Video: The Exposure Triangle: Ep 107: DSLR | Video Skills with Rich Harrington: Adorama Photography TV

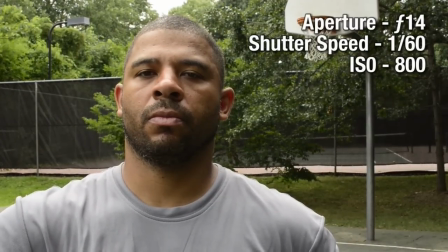[3:37]
a thousand eight hundred you'll notice at this f-stop that some
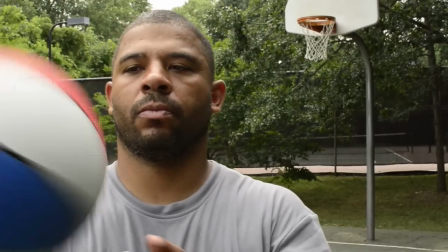[3:42]
of the stuff in the far background is falling out of focus that's working pretty well but
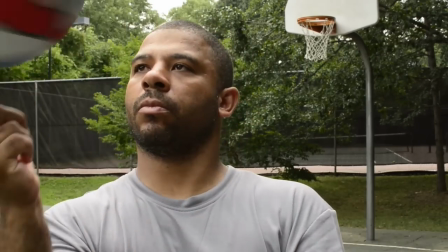[3:46]
it's not perfect by changing the f-stop in this case to f14
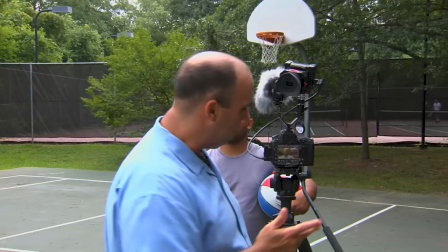[3:51]
I easily have exposure here in fact I'm bumping up to 800 ISO
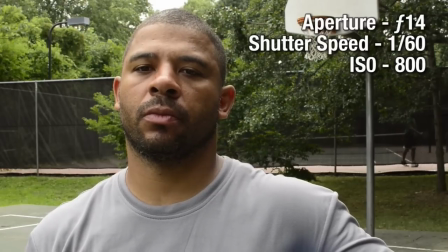[3:56]
the challenge with the ISO setting is as you raise that more and more you get noise now ISO 800 is fine we can always add some light and this would get rid of it but let's go to the more filmic image and start to drop the f-stop down even further I'm at
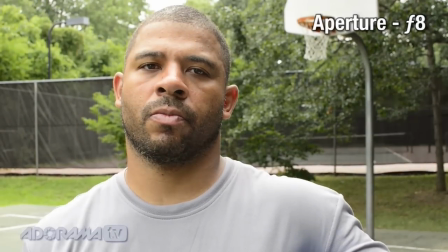[4:11]
f8 shots definitely hot as we change the shutter speed. Now I'm at 125 without changing the ISO.
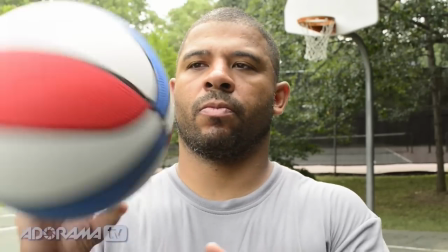[4:19]
Can you go ahead and do your movement? Things are going to look really staccato in this shot.
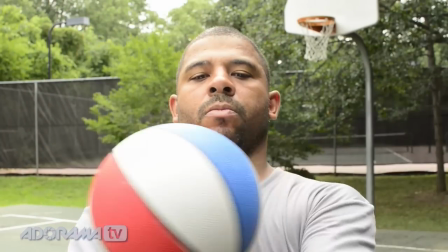[4:25]
This is because the shutter speed is at the wrong speed, and we're going to see a very jumpy, jittery image.
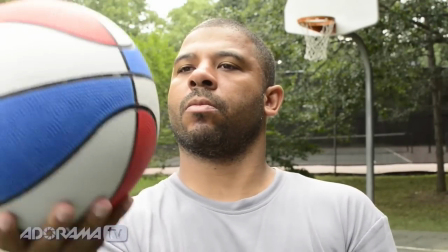[4:31]
Now this is one way to correct, but we have a lot of room left. Instead of changing the shutter speed, I'm going to change the ISO.
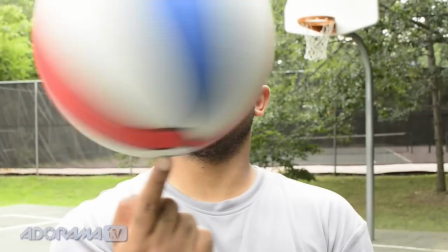[4:40]
Let's go back to 60th, 800, 640, 500, 400, 320.
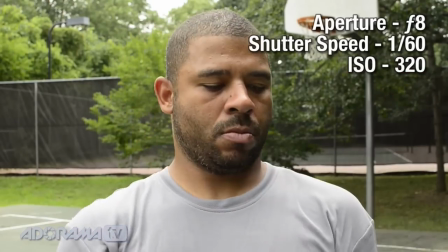[4:49]
Looking pretty good. We've got a shallower depth of field, still have focus.
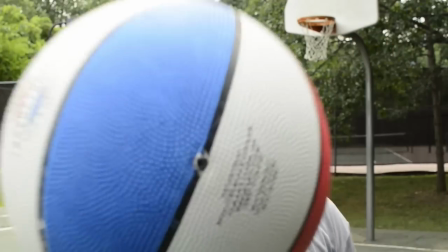[4:53]
Move the ball closer to the camera, take it back, and you see that it does fall out.
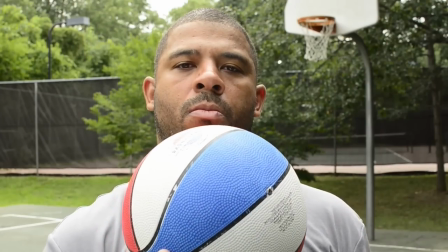[4:59]
So as the ball got closer and came back in, it went out of focus and then came back. Easily have proper exposure at a reasonable ISO. ISO, and this is where I would probably shoot if I was shooting action. I want to have some shallow depth of field, but I don't want it to be impossible. If your depth of field is this small, your subject moves, they're out of focus, it gets kind of tough. But let's show that look that people love for music videos or interviews, and that's really pushing it down.
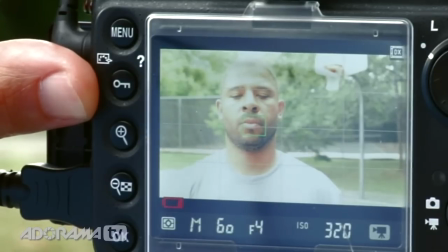[5:27]
We've gone down to F4. This is pretty wide open, letting in lots of light.
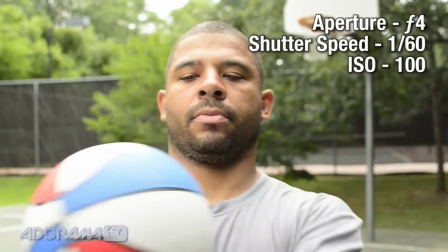[5:32]
Now, to achieve proper exposure, I took it to 100 ISO, my lowest sensitivity setting.
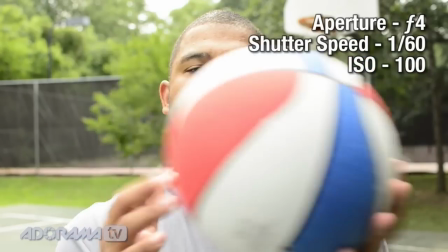[5:37]
This is cool. It's working. A danger with a lot of cheaper lenses is that as you zoom, the f-stop changes, meaning that you've got to keep fiddling with the camera. This is why DSLR video shooters love primes or love their expensive zoom lenses that have a constant aperture throughout the entire zoom length. Now, this is good. nice for an interview I didn't have to do anything extra but invariably you or the client are gonna love bokeh. Lots of lots of shallow depth of field, blooming, highlights, everyone loves it. Now this is great at night but in daytime it's gonna be problematic. Let's open this aperture up as wide as we can get it and I'll show you the problem. Okay we're at 1.8.
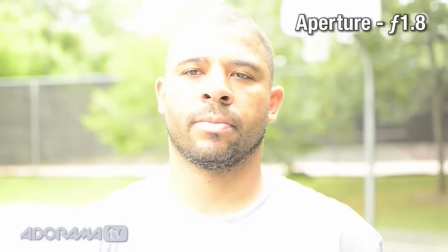[6:19]
It also looks like we're on the surface of the Sun. Okay when the camera is this wide open you are letting in a lot of light. Now, you're shooting a nighttime interview on a dark street, be safe, but you'll get a good exposure. This type of aperture is useful for really low light shooting, really shallow depth of field.
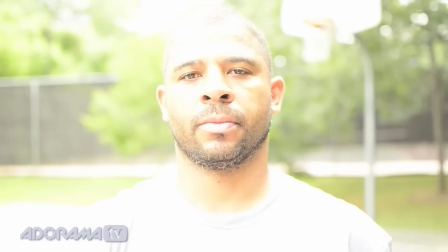[6:37]
His nose can be in focus and his ear out of focus. And you see here, it's impossible for me to get proper exposure. At this point, you've got a couple of options. You can go ahead and modify the camera using a matte box or a filter.
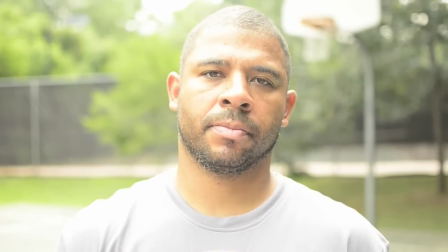[6:50]
So I put the filter in place here, and you see that starts to knock the image down. Without, width.
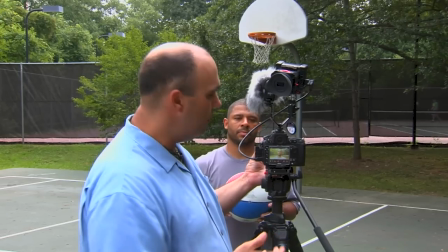[6:57]
The problem here is it's still overexposed. Now I could change my shutter speed.
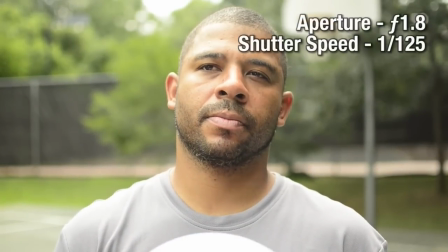[7:07]
I'm gonna go to 125. Can you go ahead and do some movement for me?
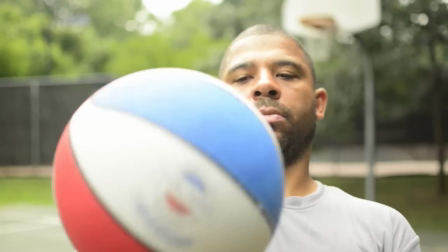[7:13]
We have a really shallow depth of field. The problem here though is that the motion is gonna be staccato because we're at the wrong shutter speed. It's okay, I can compensate, I might be able to get away with it, but it's pretty tough.
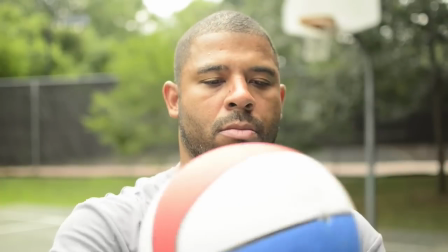[7:27]
So really, either put on more ND, more filters in the matte box, or go to a reasonable f-stop.
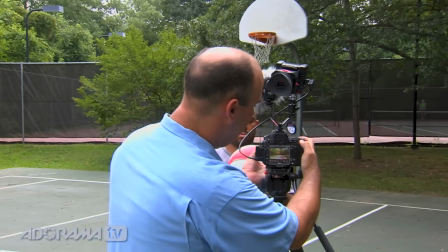[7:35]
So let's go ahead and adjust here. I'll take that to 2.5.
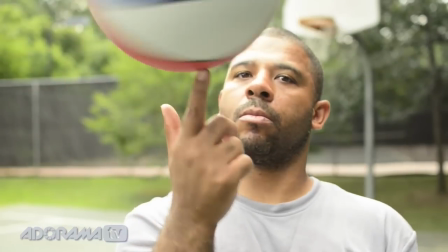[7:42]
Very shallow depth of field, got that nice filmic look.